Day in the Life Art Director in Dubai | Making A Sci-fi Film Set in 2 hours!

So I'm just gonna do a little recap because I didn't have time to do it in the morning. Since I was only able to see the actual location yesterday, the day before filming, I had a very limited time to come up with like a proper plan of where to put like the props
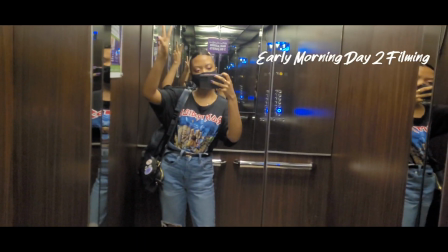and everything. So earlier this morning, I woke up and got dressed around 9.
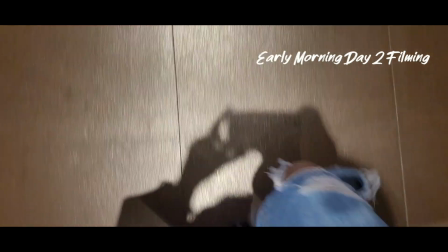The original plan was to show up to set at 11:30.
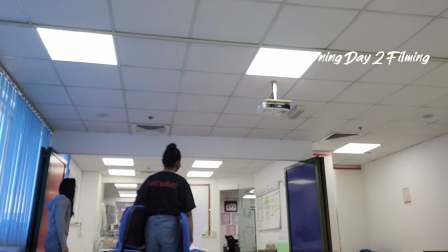Changed the whole entire setup of this area because originally it's just a classroom that looked like this.
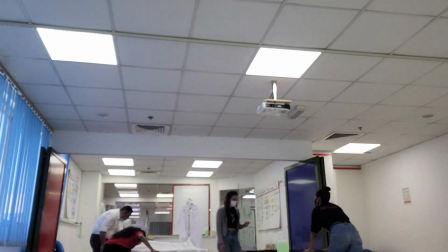We ended up getting to set an hour late, so I had a lot less time to get everything set up.
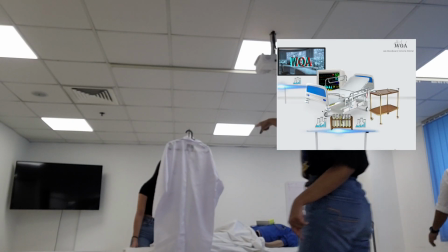But since she already agreed to the 3D plan that I had, it was a lot easier to put things in place.
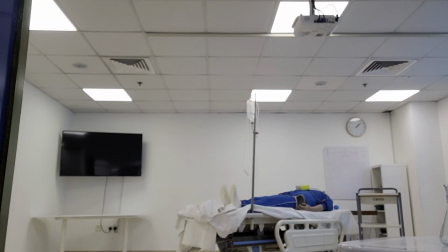Once we had the general floor plan all worked out, it was just time to start filling in the space so that everything looked more cohesive and natural.
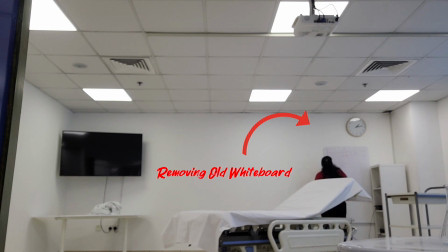So we swapped out certain pieces to make it look more modern. Like on the right side of the frame, we swapped out that old whiteboard for a more modern looking one.
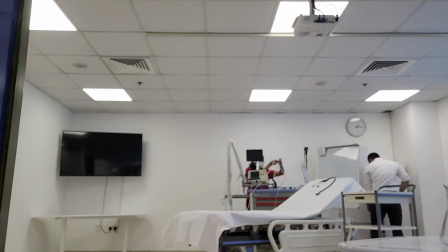We put in more of the medical equipment to see what it looked like.
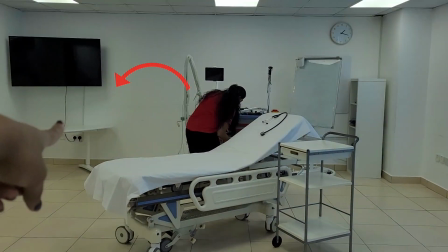Once that was done, I noticed that the left side of the frame was a bit empty, and I wanted to make the space look more modern,
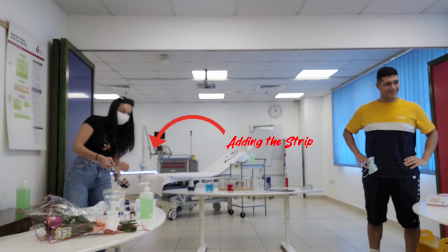so I added an LED strip just to make it look like those futuristic LED panels and also bring a little more life to that side of the
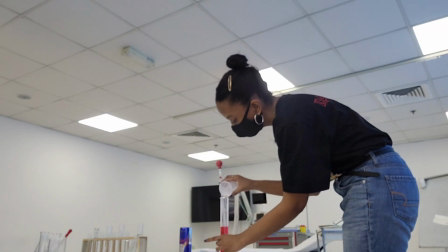room. We then started focusing our attention on the scientist's desk by filling up the test tubes with potions.
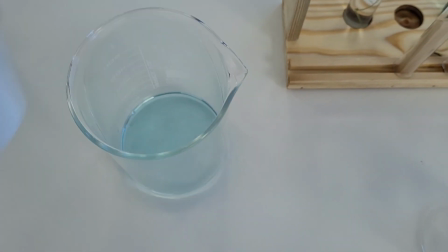We mixed water and food coloring to create different colors, and I also brought in some dead plants to fill in the tubes with,
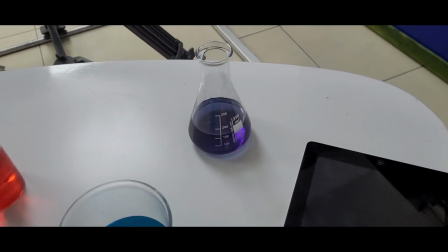so it looks like the scientist was actually experimenting.
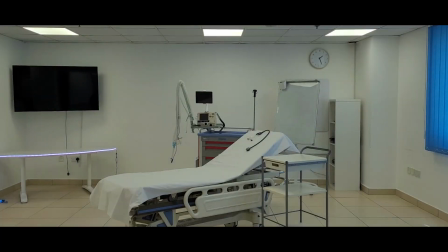And although everything was coming together very well, I just thought that the room looked
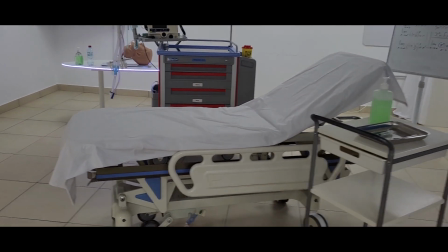empty and not like a real lab, so we went back and added more props to bring in the space.
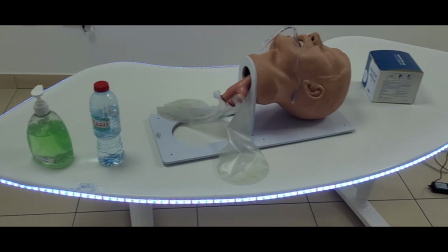I suggested that we put a limb on the table, and the director was like, no, we're gonna put a head on the table.
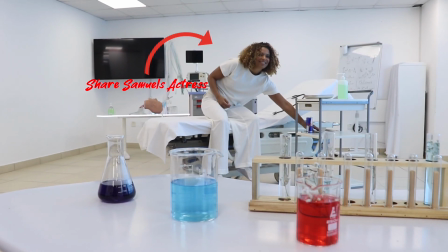So we put in sanitizers, the head, doctor's equipment, and it just brought the entire room together.
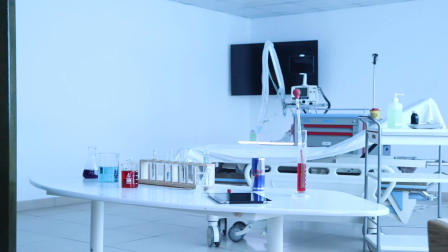We even added an equation on the whiteboard. And when we dimmed the lights, the blue just completed the entire set design.
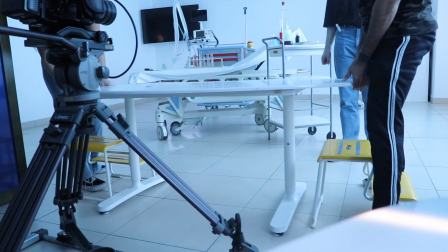The only thing left to do was go back and tweak small details. And right before filming, we realized our table was way too short for the tall actor,
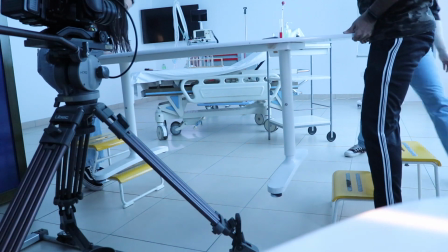so we decided to place it on these two random stools we found in order to make the actor's life easier and make the shot look nicer.
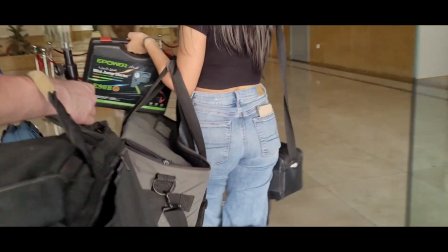With everything now in place and set design wrapping up within the 2 hours, it was officially time to start filming.
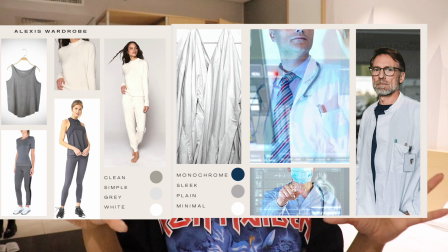So this is what the mood board was, this is what the wardrobe was, this is what the room looked like before,
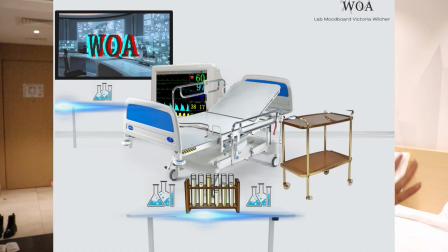this is the sketch, this is the 3D model, and this is the result. I'm like uber happy with it. Like I can't. The only thing I had left to do was help them maintain the aesthetic.
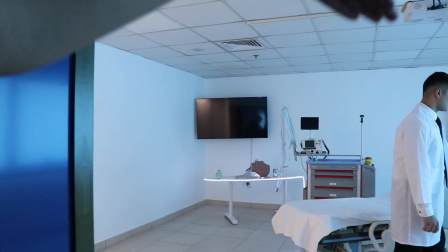Victoria, do you think we should have this board?
And be there to make sure all the props were in the right place for continuity.
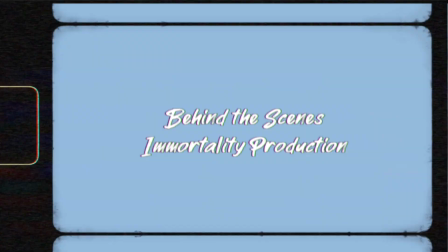And I really hope you guys enjoy more behind the scenes takes.
Okay, so are you excited to start working today?
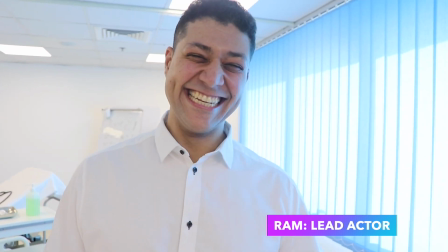Gosh. This is a video or a camera? It's a video. Oh, yes. Are you excited to start working today?
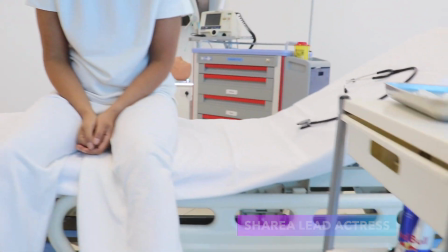I am super excited. Got the whole Red Bull sponsorship there. That's how we do it.
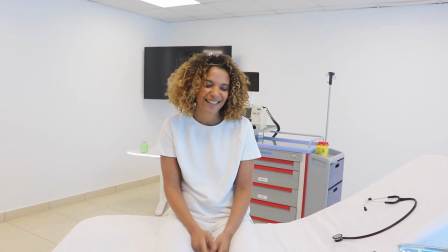That's the mood.
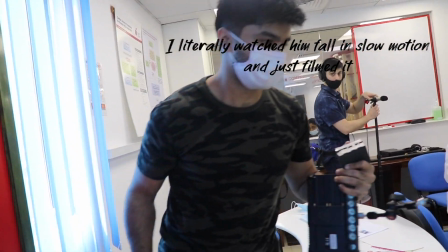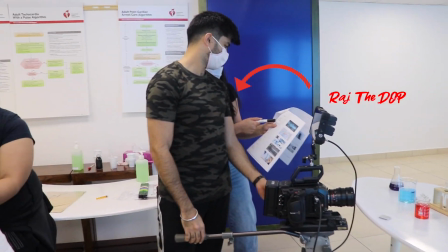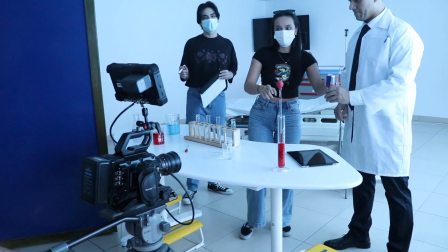Have it as center as possible. Because it's the... Yes, I put this in there.
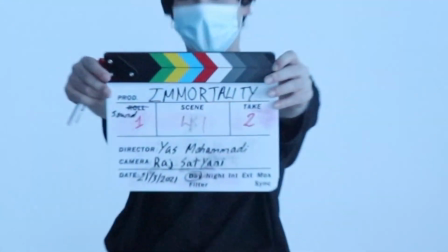Yeah. Oh, okay. How about this?
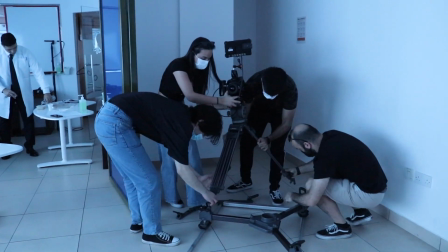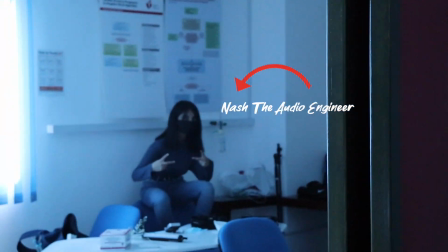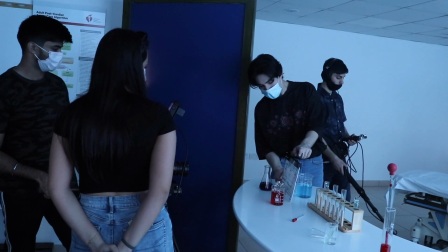Scene 4, shot 1, take 5.
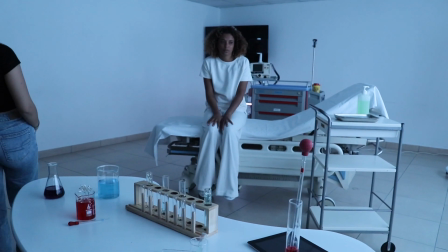The laboratory art direction was a huge success, and the crew was so easy to work with.